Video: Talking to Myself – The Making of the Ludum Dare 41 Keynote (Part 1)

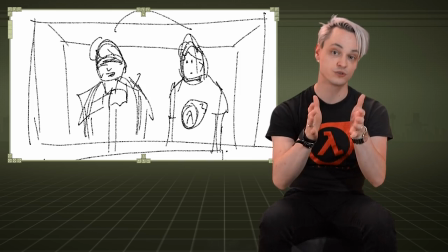[8:10]
It doesn't have to be pretty, I just need it for myself to understand how to shoot something and don't have to waste a single thought on this when I'm on set.
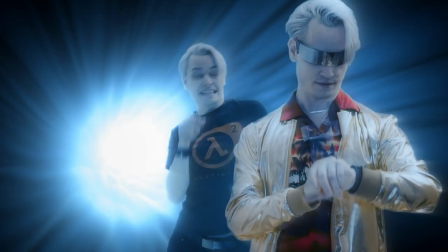[8:19]
For example, here's a snippet of this scene with bookish Phil and the corresponding storyboard panels.
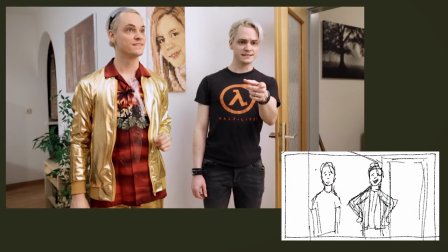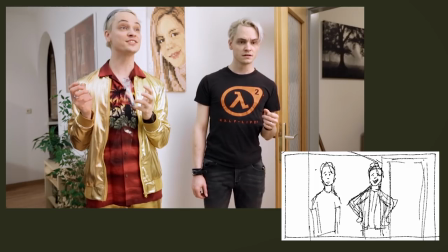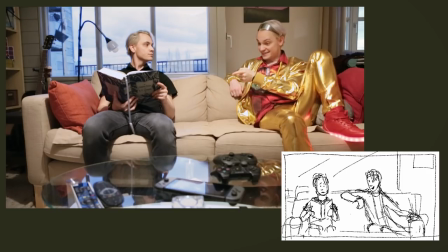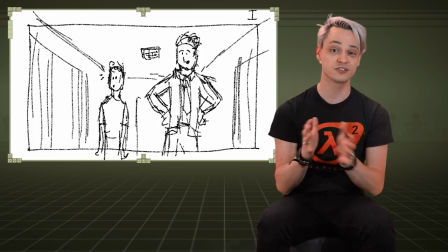[8:43]
I tried to keep the number of shot changes down to a minimum without the film becoming too boring or too samey looking because it all takes time and effort which you don't usually have especially when you're doing this all by yourself. For each scene you have to set up the camera, set up the lights, set up the microphone, check the lighting, check the audio levels, check if everything is in focus or not and then get dressed and do your lines and then with a different character do it all over again and then set up the next shot and this all costs time. By the way,
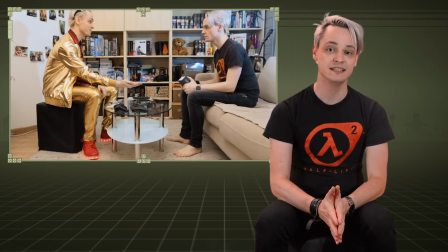[9:19]
the hardest thing to block and to lay out was the penultimate scene with future Phil and current Phil in front of the big bookshelf.
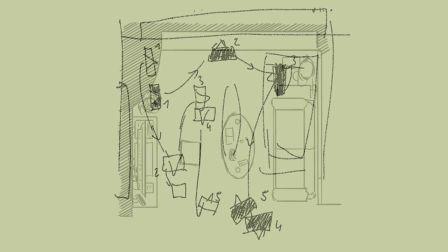[9:28]
Here's a top-down sketch of the final blocking of the scene shot by shot.
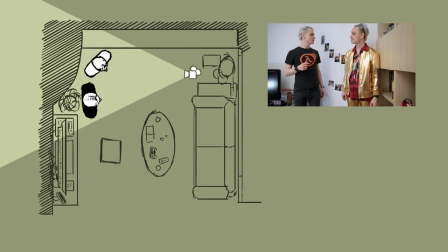[9:34]
Phil and future Phil would start against a wall with a shelf to the right that allows for a nice insert with Connie on the other side of the room. Then Phil steps forward as Future Phil looks for something to sit on.
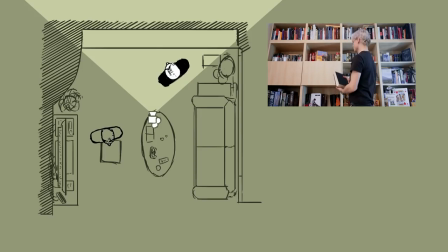[9:48]
Following that, it's just Phil against a bookshelf and a close-up of the book.
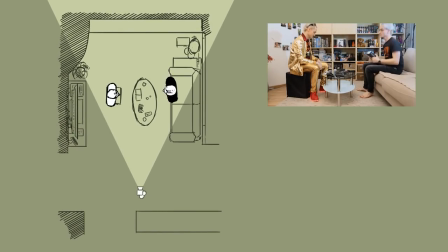[9:54]
Next, the camera pulls back to introduce the double shot of Phil and Future Phil with some close-ups in between.
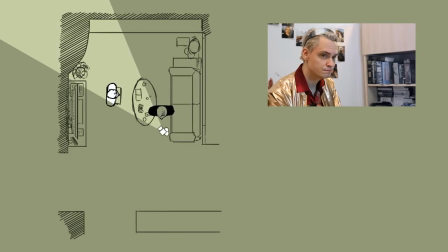[10:02]
When Phil exits towards the camera, I cut to a close-up of Future Phil so that the reverse wide shot makes sense
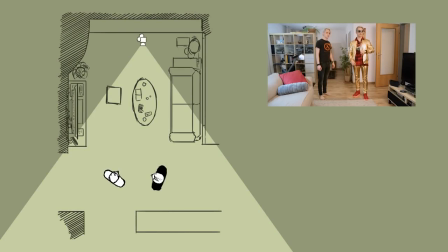[10:10]
and also sets up Phil and Future Phil next to each other to match their positions in the final scene.
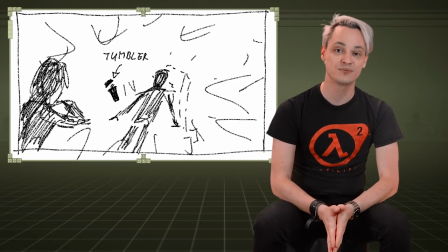[10:17]
Oh god. And as I was working on the storyboards I realized that I needed to think about the props and the costumes
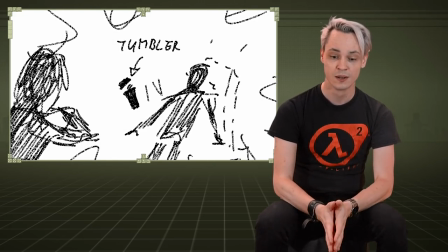[10:25]
that I would need to fabricate or order so that they would arrive in time for the shoot. But that's a topic for the next video. until then thank you for your interest thank you very much for watching and if you want to support me in making my videos why not become a patreon supporter or if that's not your thing you can support me with a one-off donation maybe buy me a candy bar or some coffee links in the description until then see you